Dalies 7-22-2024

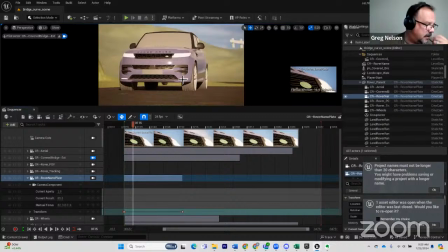249s
Obviously, the wheels aren't spinning because we don't have the correct one in yet.
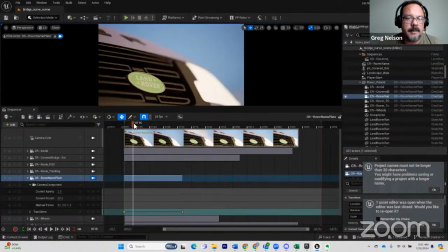257s
This is the nameplate, and so we get a nice little move on that. Which when we get the trees in there and stuff, we're going to get nice reflections across everything. We'll get the lights turned on,
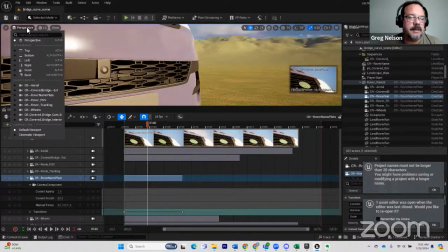274s
and that's going to look really good. This one is this is the POV.
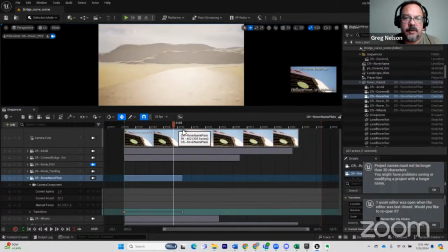281s
So essentially, all it is just looking down the road, driving, and there is a shot just like this in the Alfa Romeo commercial, and it's literally on camera for less than a second,
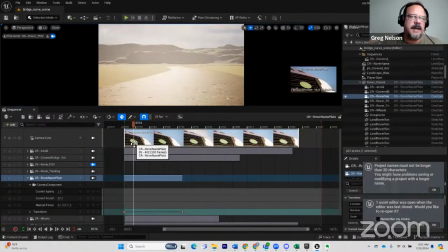296s
but it's an important shot to have because it gives perspective and it gives kind of context to where we are in the environment. And I think it's going to work really, really well when we get down to Juan and I had been talking about getting down to about this level,
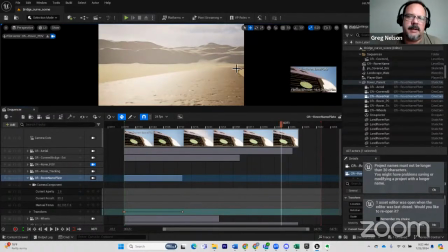312s
which is where we kind of look out into the open area, and we're going to see John Scott's train going by out there.
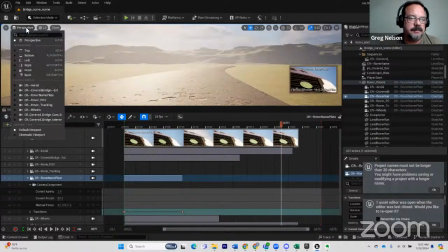320s
That'll look really nice. Um, and this is a tracking shot.
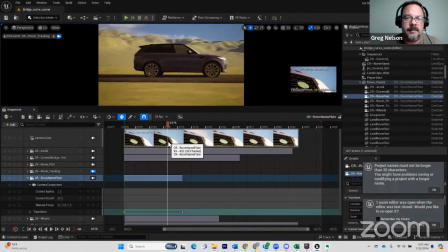328s
And so as the car moves down the road, you can see it really reveals the speed with it. And so with the forest that Juan put together, we're going to have trees and stuff like that whipping in front of the camera. And we'll have trees on the other side, and the lighting is going to be
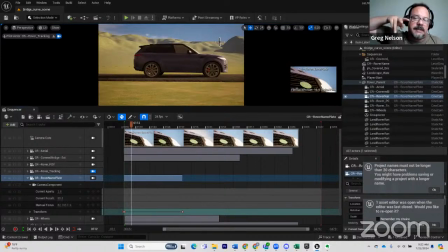346s
coming from the side where the camera is looking. So the car is going to be lit with shadows and glints and gleams of light coming through. It's going to get great reflections off the trees and that whole environment. It's going to look great.
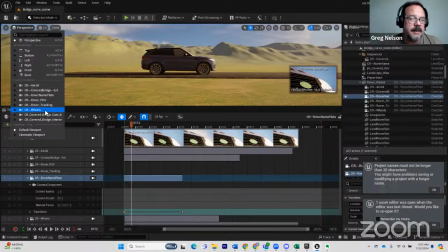364s
And we've also got I've got this wheel shot. I don't love this one yet.
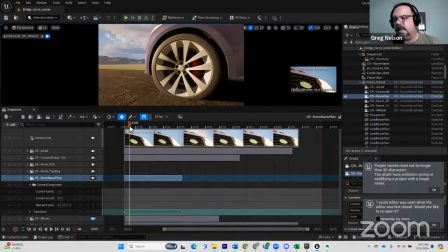370s
I may the one that you guys will remember from the Alfa Romeo one is a shot that is literally straight down the middle of the center part, axle of the wheel, and it kind of goes straight in,
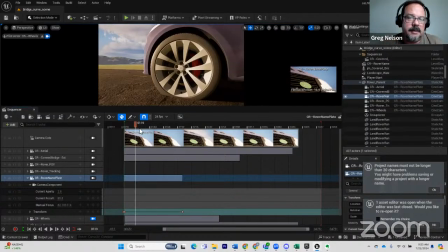386s
and it rotates in like 180 degrees. But I think this is kind of a cool shot on its own. And once we get the wheels spinning, obviously it'll make more sense. And I think if we can do some of the brushify stuff,
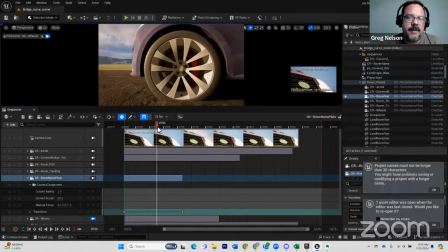403s
which I'll get into here, if we can make that work, we can make this road look substantially better. So, and once we get Juan's trees in there, it's going to be a completely different looking shot.
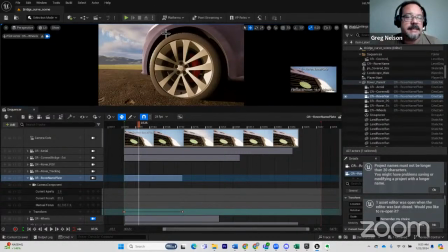416s
But the good news is that I've been able to render all of these out. I've also rendered out the two that we had inside the bridge. I've also rendered out most of the shots from, and I haven't even looked at them yet, from the farmyard.
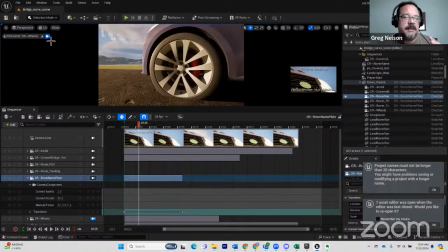433s
And so we'll be able to start cutting those together and seeing what this commercial is actually going to look like. And we also have Yad's horses that he gave me on Friday, which we got to get in.
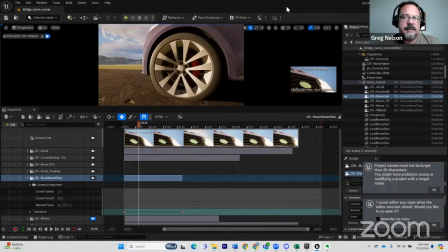451s
And so that's one thing actually, Dion, I wanted to talk to you about was bringing in his horses and into your sequence and getting them set up. You and I can talk about exactly where to put them. And then we can actually get a really, really cool shot.
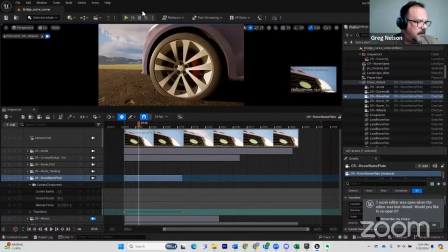467s
And I've got it already thought out in my head, how to make it work. So, and that your sequence is going to be the one that I nail down next in terms of exactly all the camera positions. And once we've got all those, we cut this thing together.
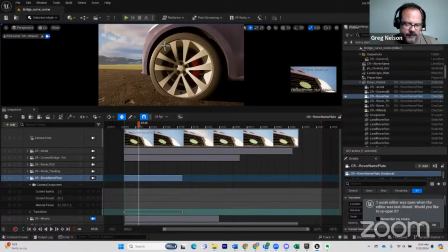485s
And the one of the things that we do is we put a little text item on the screen that's a frame counter.